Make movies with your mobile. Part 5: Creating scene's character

Oh hi! I didn't see you there. So today let's learn something about creating scenes character. To do it properly we invited some people to help us. There are some factors that make scene more cinematic. Some are more important than the others but they make their job together. The first thing we'll talk about in this video but the last to come on editing is music.
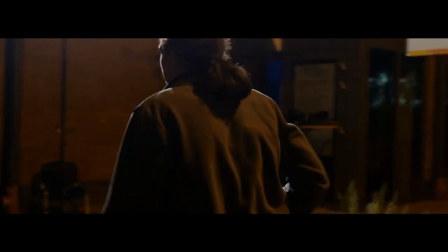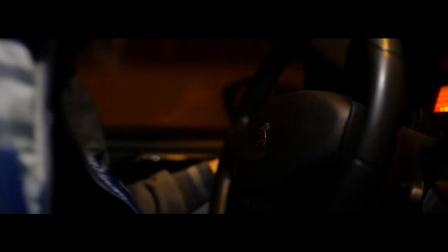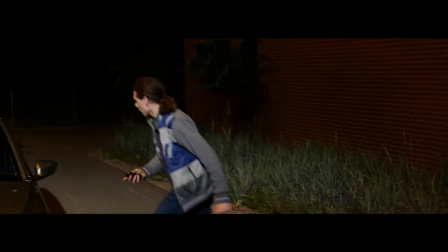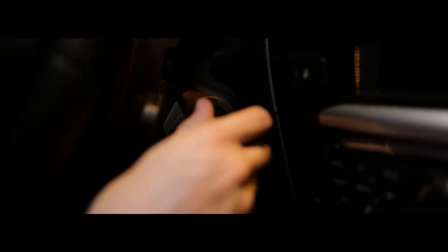As you can see Music makes a huge difference in Outcome of a Scene.
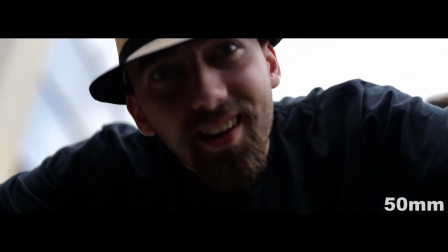1:10 Look how the scene is dramatically changing if we use different shot types but the same camera movement.
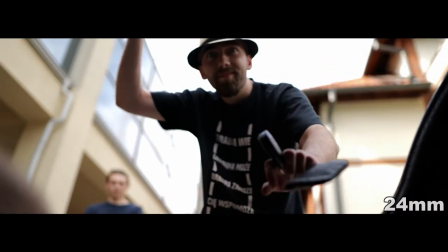1:16 Remember, it's more challenging for actors to stay in the shot.
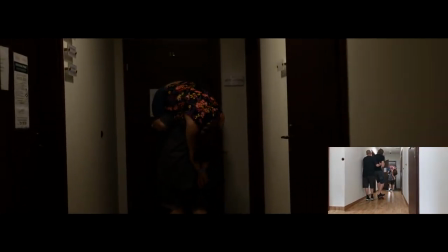1:23 Camera movement. We told you about it in the first episode. So we're reminding you to keep every camera movement smooth and not shaky.
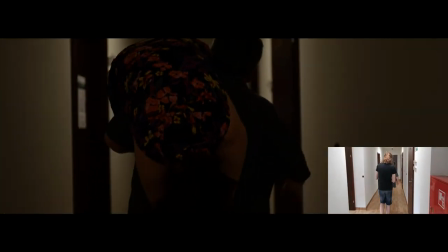1:31 And remember, just like I said in the previous video, you can change every rule, but you have to do it with a reason.
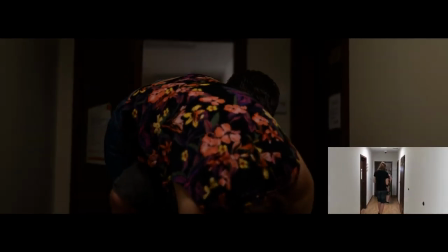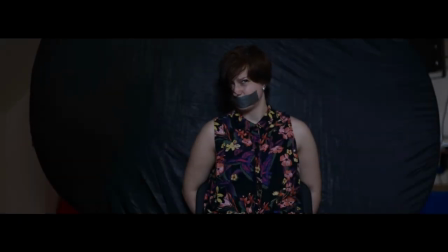1:44 Different things can be said by taking light into the scene.
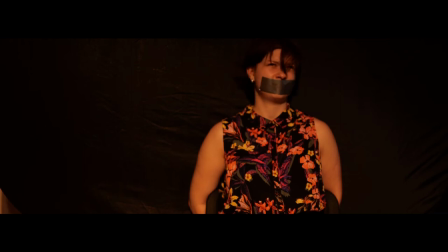1:49 There is more to it than you think, so we'll just show you some lighting setups that bring specific emotions to the scene. Speaking of actors, you can represent different types of acting. The main drawline is between theater acting and the film acting.
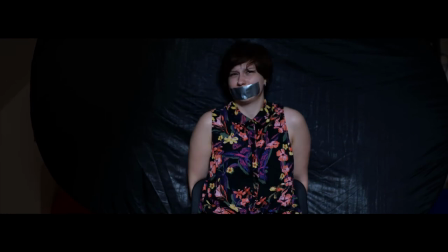2:10 The first one can be described by just overacting, so doing something that is not really natural, but it's easier to see for the viewer.
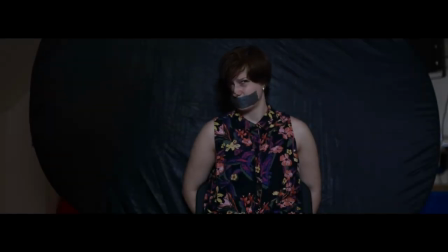2:18 The second one is more natural, we can almost feel emotions of a character. Next thing that makes film more cinematic is background blur. Check examples.
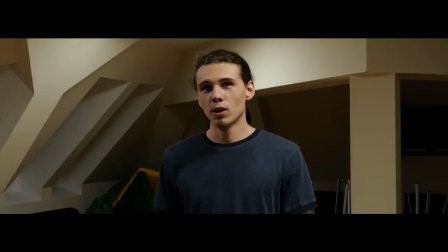2:29 You can see that on the first shot, background isn't really blurred, which makes shot really documentary. On second shot the background is more blurred.
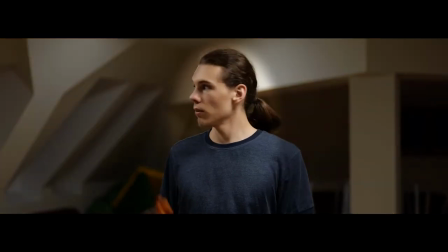2:39 This allows to separate the character from background to put the attention of viewer on character and nothing else.
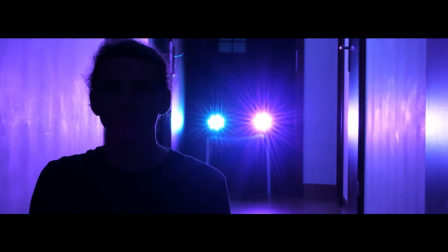2:48 Also blurring image gives you what is called bokeh, so blurred light sources like for example Street Lantern.
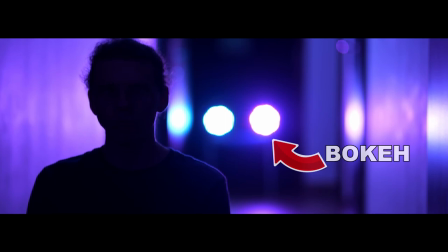2:54 And that can give you the extra aesthetic value. There you have guys some more advanced cinematic tips. With this knowledge, you will be able to make your own movie. Thank you for staying with us. We're glad if you made it through the whole series. Bye guys. See you in the film industry. Or another universe.